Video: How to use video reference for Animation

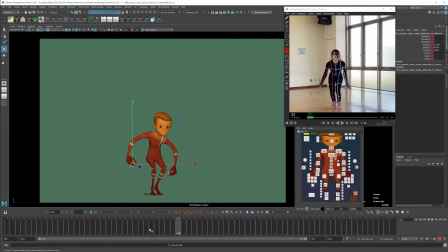(4:06)
So instead what I do is I create those extremes first, and then I make breakdowns, which I interpolate between in order to get those contacts. So in this case, I'm gonna bias the up position because it's like a bouncing ball.
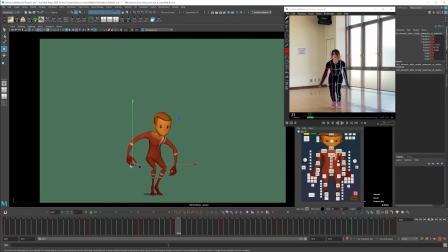(4:20)
We hang at the top and then we progressively speed up to the bottom position, and then we're gonna squish in and then bounce out again. So we're gonna bias back to the top a little bit. So on Tween Machine, I'm gonna go on the left side slightly, which is biasing the top, and I'm going to snap those feet to the contact, but then I'm gonna add more roll so there's a bit more room for it to absorb.
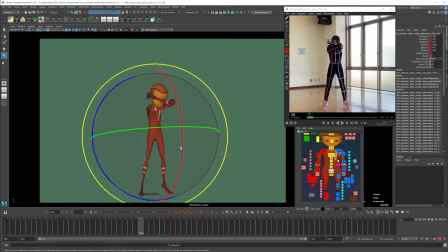(4:38)
And then basically I'm just gonna go through and make this pose with the lead and follow as a breakdown rather than as an entire pose. Doing it this way, you don't have to make a pose from scratch and you get a lot for free. And you basically just then have to go through and create arcs, lead and follow, bit of asymmetry, and all the normal kind of animation-y things as you go through.
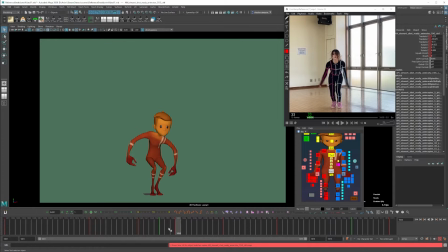(4:57)
So that's what I'm doing here. So same again, we're going to find the next contact position, which I'm going to use as the push off, which is here. So this time we're kind of leading out of the pose and starting to bias up a bit.
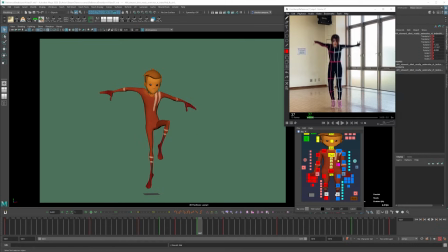(5:09)
So I'm going to choose the pose on this side of Tween Machine and then snap the feet back to the previous position. But again, I need to work on the toe raise and foot roll. So we get a nice push off. And then yeah, I'm just going to focus on it as if it's a normal breakdown. Figure out the posing, create arcs and such.
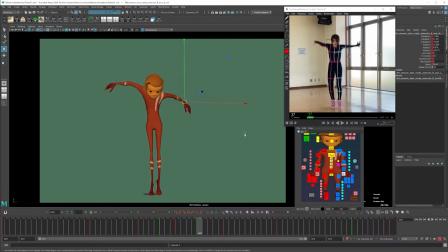(5:26)
Focus on lead and follow, exaggerating certain elements of lead and follow that aren't as much in the reference, but that I think are valuable and that will add a lot. Dragging the jaw here, for example, making sure that things are arcing nicely. All right, so let's put in the next contact.
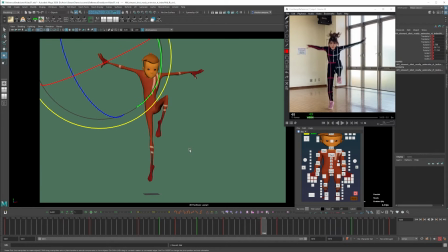(5:42)
Let's find that key. Here you go. So the foot push is in here. This is the contact. We're kind of biasing the top position a little bit here. So I'm going to put it on the left side of Tween Machine to bias the top position. And I'm going to push this down to be a contact, but then go nice big toe raise on this guy.
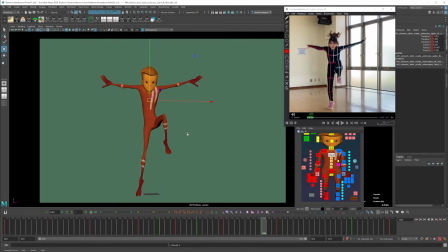(5:59)
And I'm going to add a little bit more squash and stretch than originally in there by delaying, you know, the head and the body, and the arms can continue to be delayed and to come over and around in arc. All right, so let's do the next contact, which is here.
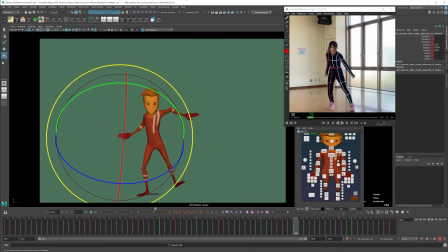(6:16)
And we're definitely biasing this previous pose rather than our final pose. So let's figure that out.
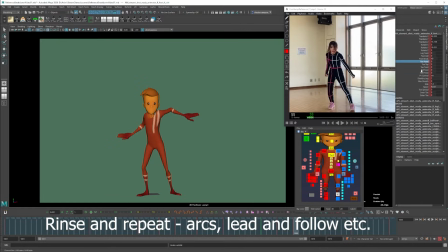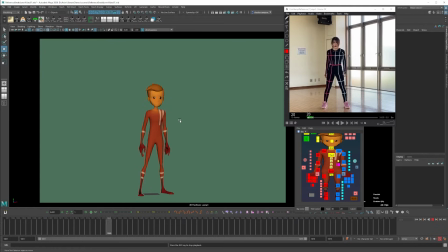(6:26)
So here are all of the poses that are extremes and contacts, but there's still some big gaps and some information missing, like the hang time and a big gap at the end. So I'm just going to go in and add those extra keys. So this isn't stuff that I tracked out in the reference, but it's just stuff that you noticed when animating that we're missing big patches of stuff like right here.
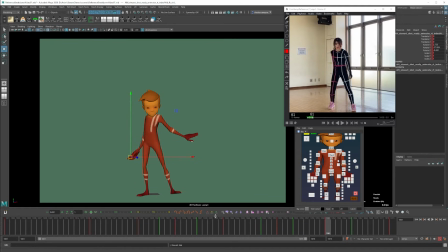(6:44)
Add one in the middle here. And we're definitely biasing this final pose at this point. Make sure that things are arcing nicely. Cool. So during this pose, again, I'm thinking about what's leading, what's following.
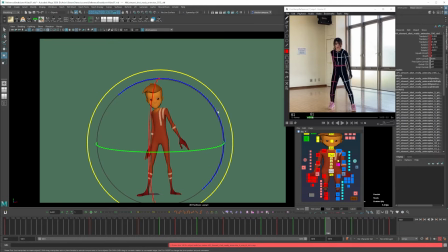(6:57)
So I'm kind of thinking that it could be cool to delay the head a tiny bit more during this part.
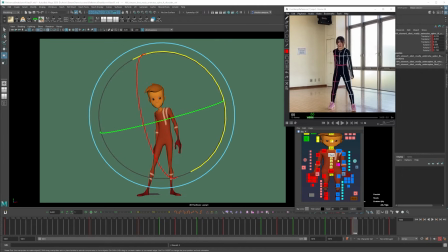(7:04)
So I'm just going to use the rotations here to get that nice bit of overlap during this part. Since the head's kind of hitting its down position here, we can drag that more and arc it around. Cool. So we added a pose in here to make sure that this movement was described a bit more thoroughly.
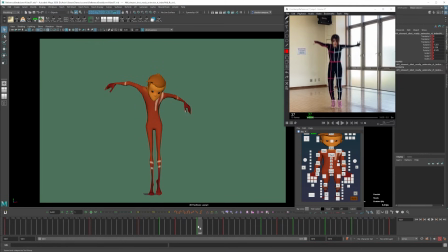(7:21)
Also want to add a bit more information to this hang time.
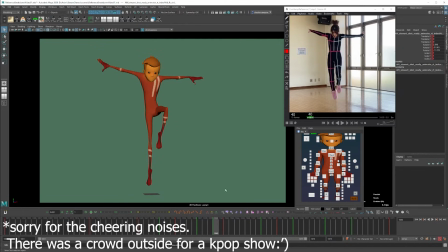(7:25)
So I'm going to add a big ease in here so that we can get into this top position and add some break up to make sure that these arcs are working nicely.
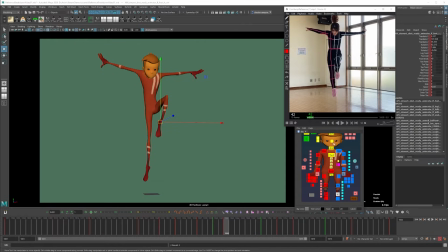(7:33)
We can describe certain things like the break up looks missing right now. So things like here, the head, we can have it nice and delayed and continue to have that delay carry through to this pose.
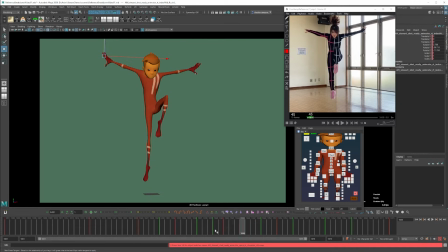(7:47)
Cool. So we've added an ease in and now I'm going to add an ease out. So again, we're biasing the top position quite a bit here. But things like this leg, which has got quite a big movement on this frame, I'm going to have it continue to come up throughout this part.
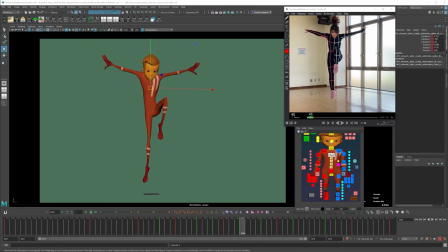(8:03)
So the cog's coming down, but I'm going to delay things like the head and chest a tiny bit. And the arms continue their arc. Just making sure that these arcs carry through all of these poses.